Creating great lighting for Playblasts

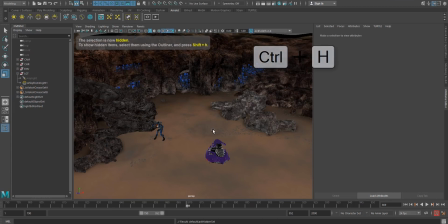Now when I'm lighting and I introduce a new light, I like to just assess what's going on with the one light.
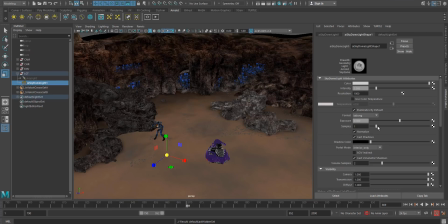So I hit control H, I hit my key light and I go to my sky dome light and let's get some color in there.
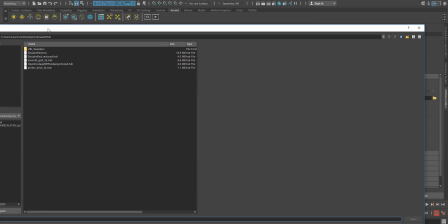So that we can use to put in an HDR file and have included one here a we'll use this dry lake bed reduced
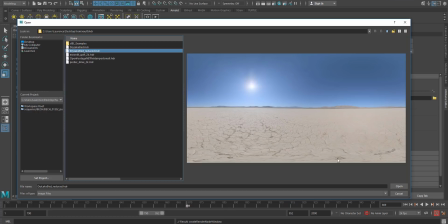in the viewport you can use a smaller file a little quicker and use a plus GPU RAM that's handy you can see this is bright and sunny but certainly could pass for day for night with a moon so let's load that up
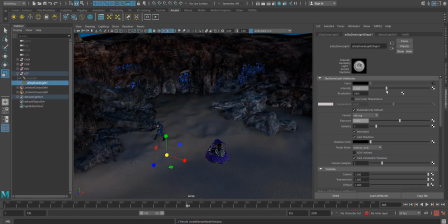okay cool this is starting to look a little more interesting so I'm gonna crank up the intensity here and And what we're going for,
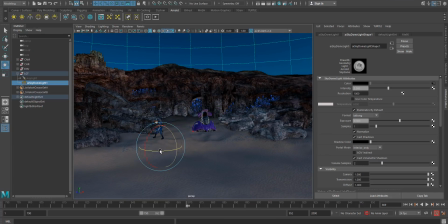I'm going to rotate this around.
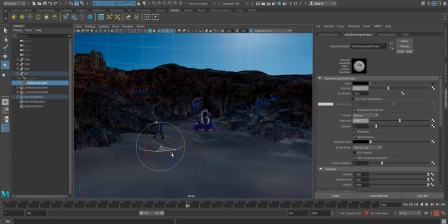What I'm looking for here is that we use the sun in here to create some nice highlights on
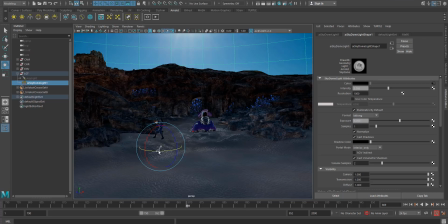the top of these rocks just to give us a nice feel because we've got our key lights separately so we can take advantage of watching that HDR.
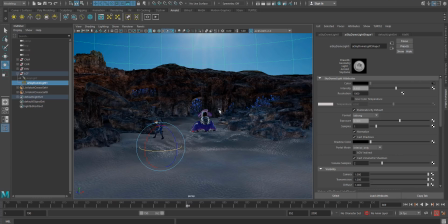I'm going to crank that up a bit more. Cool. We've got our Sky Dome.
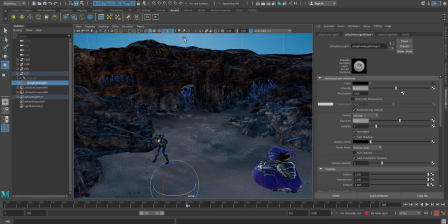Now, you'll notice one thing. This looks very flat because our Sky Dome is not casting any shadows. So let's turn on ambient occlusion, or SSAO, screen space ambient occlusion, up here. We'll hit this button beside our shadow button. Turn that on.
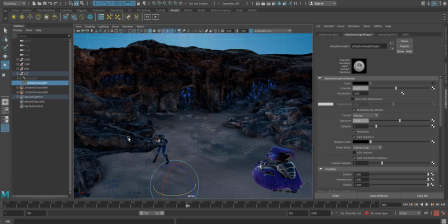And now we have what appears to be shadows from our skydome light. It's really just a trick to get shadows in the nooks and crannies. It looks pretty good. And we don't need our skydome in our render, so I'm just going to go to the skydome.
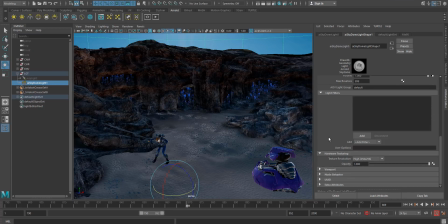scroll down here to hardware texturing you may have to pop it open and lower the opacity
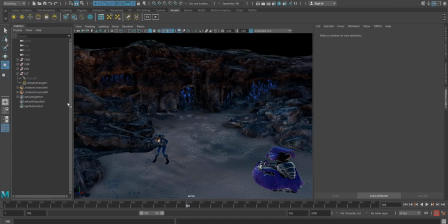is zero so now it's not there anymore it's not bug enough and let's turn our key light back on
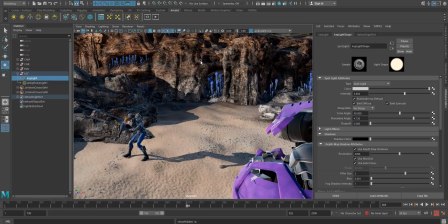and take a look at where we are alright so that's starting to look pretty cool and then my shot camera we've got some nice shadows nice lighting and
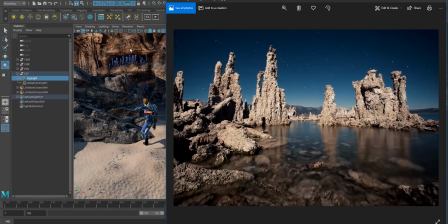if we look at a reference it's pretty close I think I'm actually going to go with a cooler key light here and maybe lower the
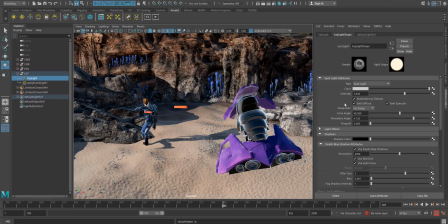fill light a bit just to get that same look. So I'll go to my key light. I'm going to make this a little cooler. There we go. Maybe crank that up a bit. Get it really bright. Then I'll go to my fill light and I'm going to lower the intensity a bit. There we go.
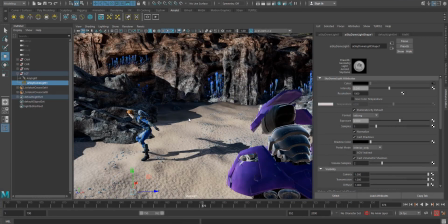That's giving us something more like a reference and I like that okay next I'm seeing a lot of competition between the foreground that I want my viewer to see in the background which is kind of sticking out because it's bright and strong so what I'm going to do is if I look at
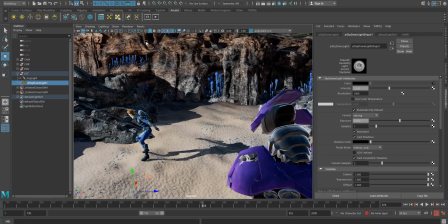my reference I can see there's some atmospheric haze there I'm just going to mimic that in the viewport to create some separation so shading
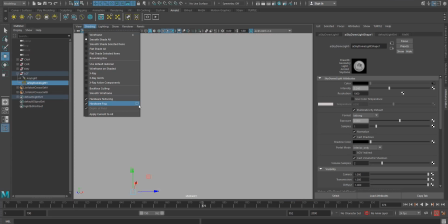hardware fog we'll turn that on and boom everything's gone don't worry we'll go into the option box here and you see we have a start and an end.
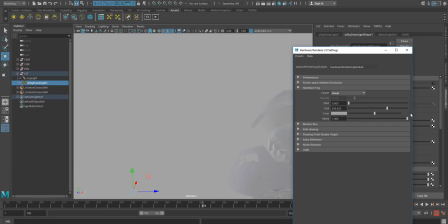Since this is a big scene, we're going to have to crank out the end here.
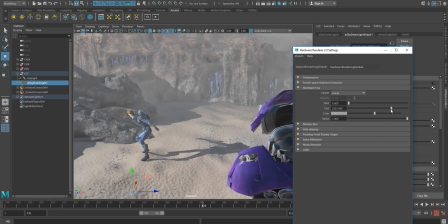Let's set it to something like 2,000 and push it back and then pull in the start so it moves away from our characters.
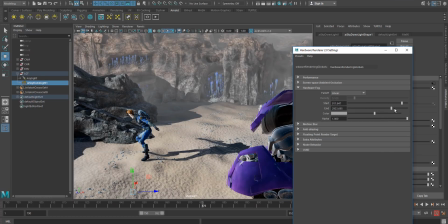And what we're looking for is just a little bit of haze and desaturation of our background to create separation.